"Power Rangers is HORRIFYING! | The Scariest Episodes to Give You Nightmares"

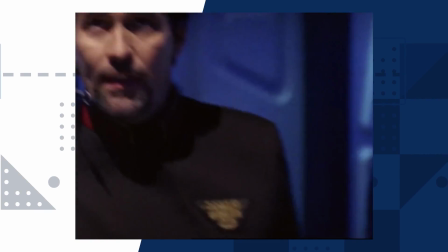Mr. Chen, I want to know where that signal's coming from. Yes, sir.
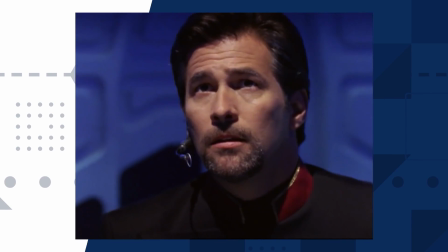Not only is the sender unknown, the alien in the call was designed in a much more realistic way,
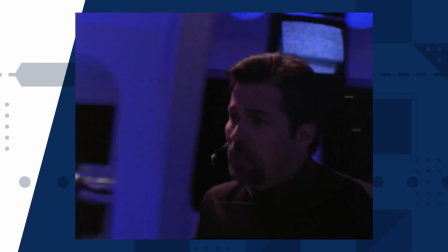for the lack of a better term, less whimsical than the usual monster design seen in the show,
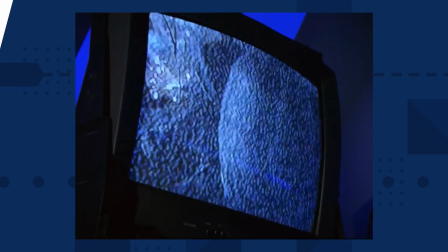and somewhat humanoid. It also gives a found footage feel with a close-up camera angle as the alien is ducked in the corner, crying out.
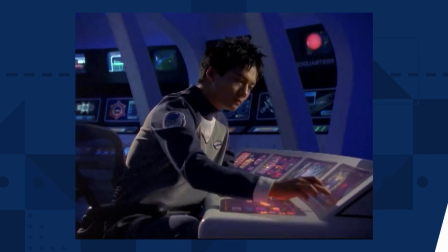Oh, come on. Cindy, the news is on.
From the theme song, you wouldn't be able to tell you were watching the same show.
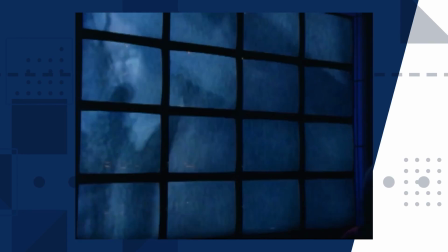Beyond it, the Terra Venture High Council convenes to discuss whether they should help, noting that it's a diversion from their course.
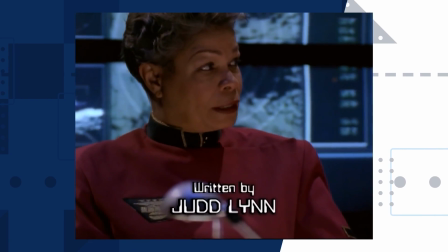It's a neat little scene to have as it deals with the logistics of such an operation, the nitty-gritty.
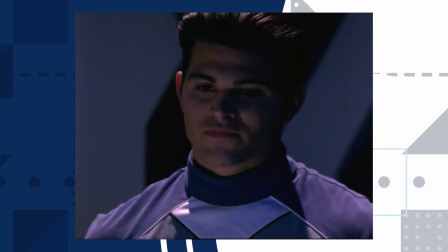This grounds the episode more as it deals with the realistic and fair point of possibly not helping,
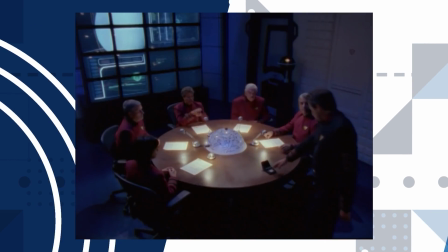a little bit of light political back and forth to weigh the pros and cons.
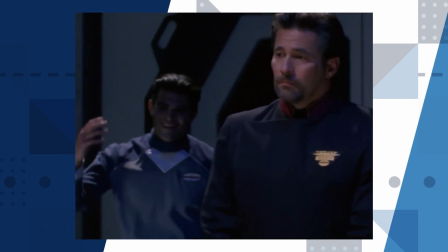And while normally I'd scoff at the reasoning, Mike speaks up and meets both sides of the argument with some good justification.
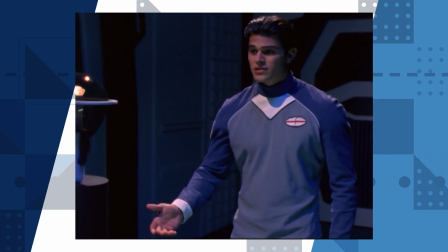Our mission doesn't spell out that we have to rescue others in times of trouble. It's because it doesn't need to be spelled out.
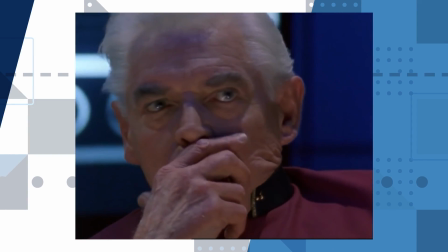A little preachy, sure, but it's honestly not a bad moral delivery, children's show and all.
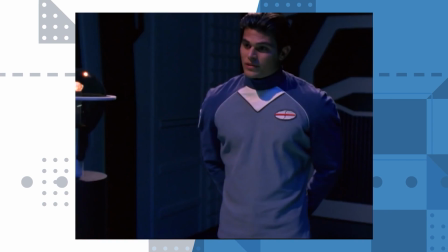Now, if you've never seen Lost Galaxy or watched the intro, you might be wondering who Mike is.
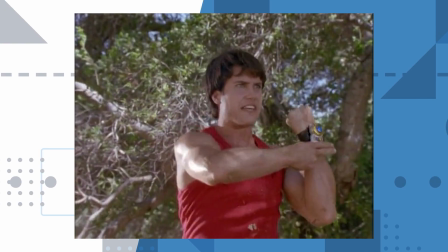Mike is the older brother of Red Ranger Leo Corbett. Is Mike himself a ranger?
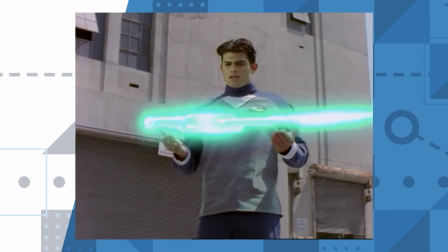Debatable, depends on who you ask in the fandom. But just 2 episodes prior, he inherits the powers of a character called the Magna Defender.
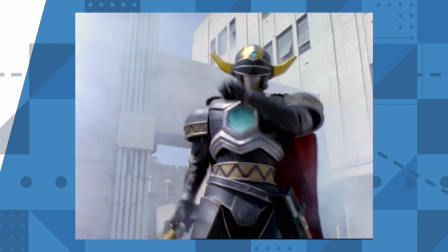All context that's good to know, but ultimately unneeded, as he doesn't once morph into the Magna Defender this episode.
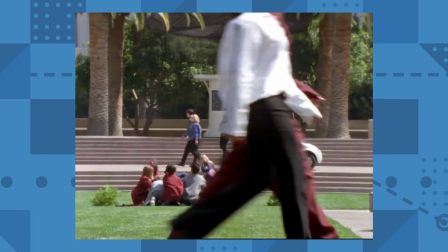Speaking of the Red Ranger, he does go to the park to see Leo playing with some random children.
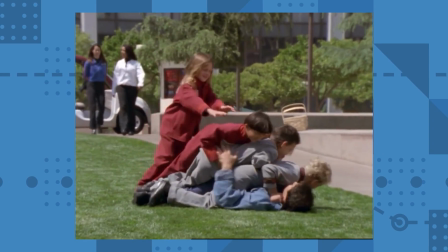Power Rangers has this weird recurring trope of them being babysitters to these random kids.
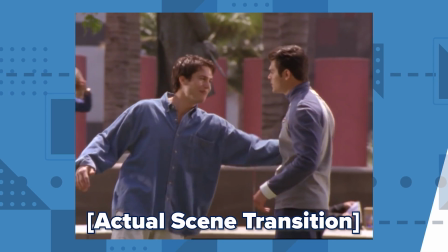It's so bizarre.
Hey, what's up, Mike? I need your help. It's important.
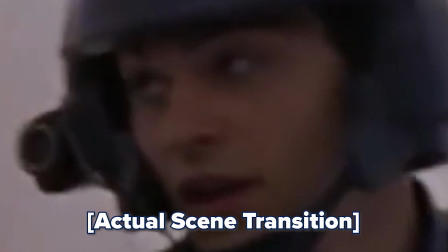Hey, thanks for coming.
Bitch, I swear to God. Yes, those are the same costumes from Starship Troopers.
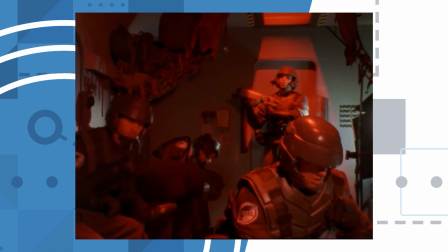I believe they were also reused for Firefly. As Leo and Mike make their way to the distressed ship, Commander Stanton supervises the operation.
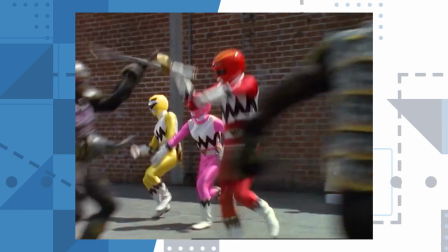Among the crew with him is Kai Chen, the Blue Ranger. Why aren't the Power Rangers volunteering for this mission when 3 members of the team are aware of it?
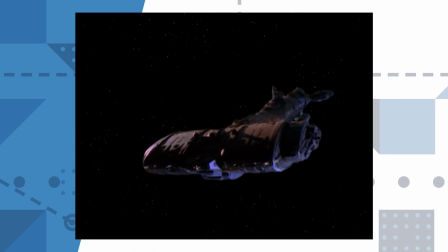I don't know, shut up! Cut to an alien ship floating in the darkness of space.
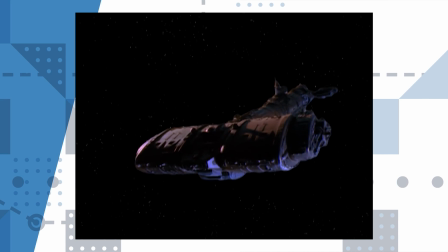The music cue evokes a desolate feeling.
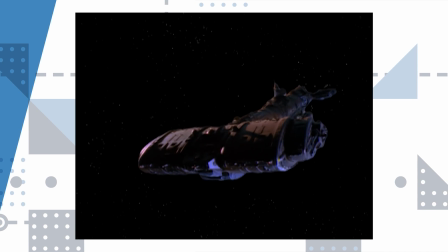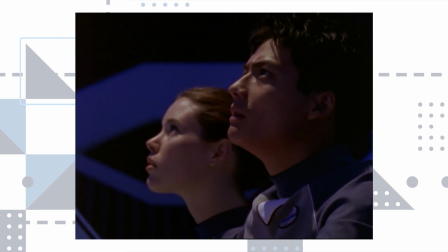Kai looks in awe as the camera holds on his gaze as he can't seem to look away from the eerie object floating before the space colony.
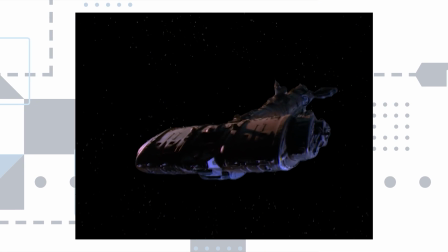By the way, some of the exterior shots of the derelict ship look gorgeous.
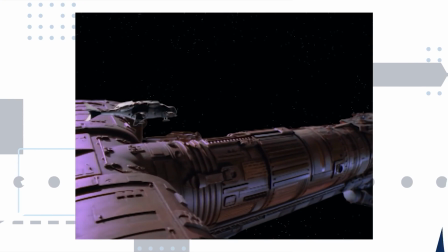Growing up with Star Wars, I fell in love with the miniatures that they used to shoot with, and this season gives us some of the best and definitely takes inspiration from it.
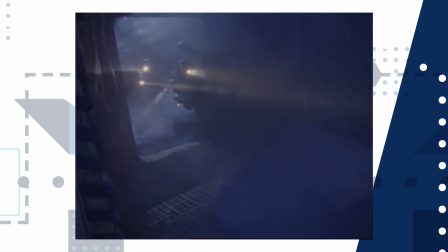They dock. The inside of the ship is dark, with only the beams of their flashlights illuminating the web-covered walls.
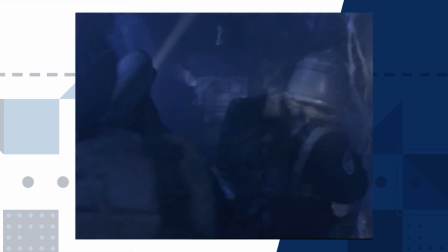The cinematography here really sets the mood. You constantly see characters silhouetted, either fully with a light source behind them,
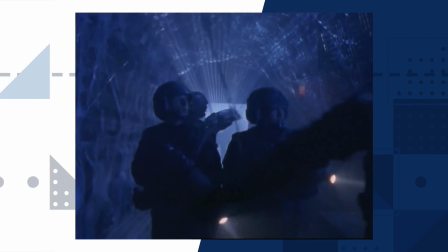or from the reflection of a light source that's just barely hitting their faces. It's literally dark, but it's also not pitch black,
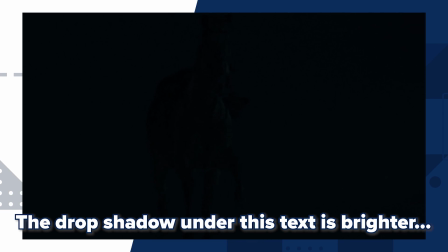which is something I feel even higher budget shows like Game of Thrones really fail to film in a readable way.
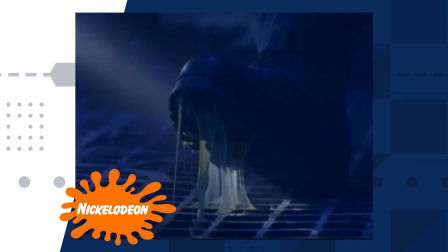The group search around until Mike steps onto some Nickelodeon slime. No, Mike, you'll be locked into a 2-season contract!
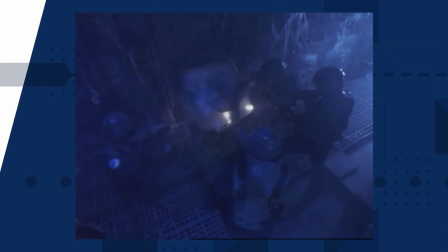They follow the trail of slime to a hatch containing an alien corpse covered in webs, and on top of it, the remains of an egg.
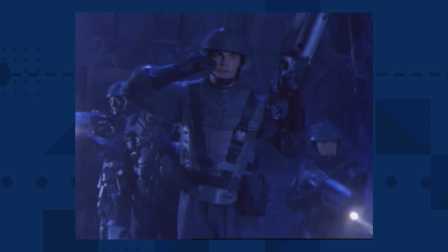One of the soldiers mentions that it seemed like something wanted to get out. Leo calls to the group.
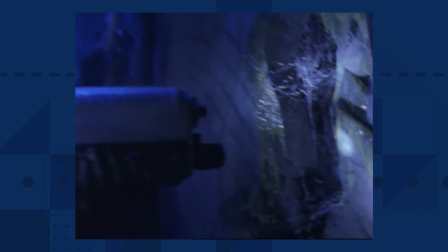He shows them a slime-covered hole through a door. One soldier, Hargan, is creeped out.
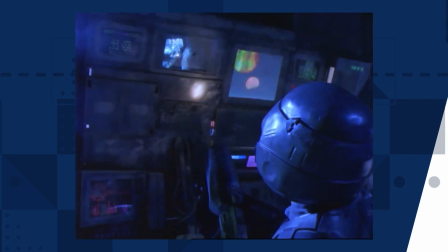They open the door. They discover the same distress call playing on one of the monitors in the next room.
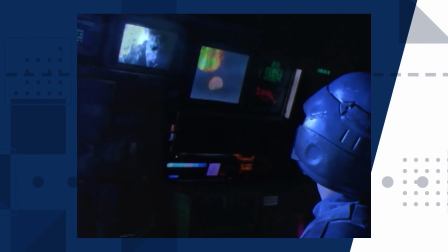It's a recording. Hey, Cindy!
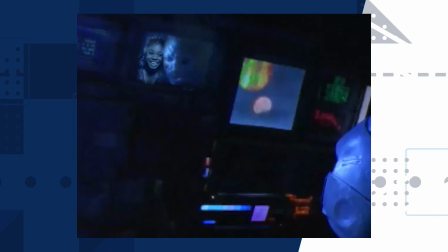Look! I'm on TV, y'all! Check it out! I want to give a shout out to all my peeps!
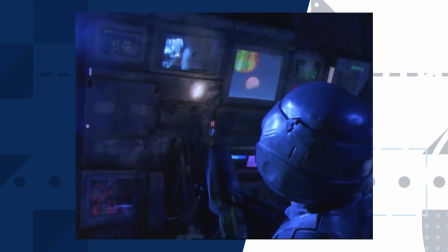Whoever sent it did so some time ago, likely long before they arrived.
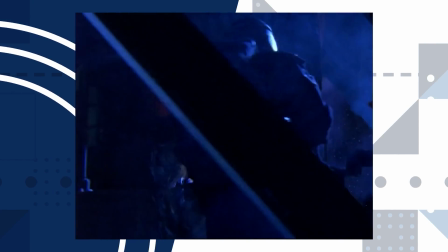Leo goes to an alien corpse sitting on a chair. It's clutching something. He digs through the web-covered corpse to find a book.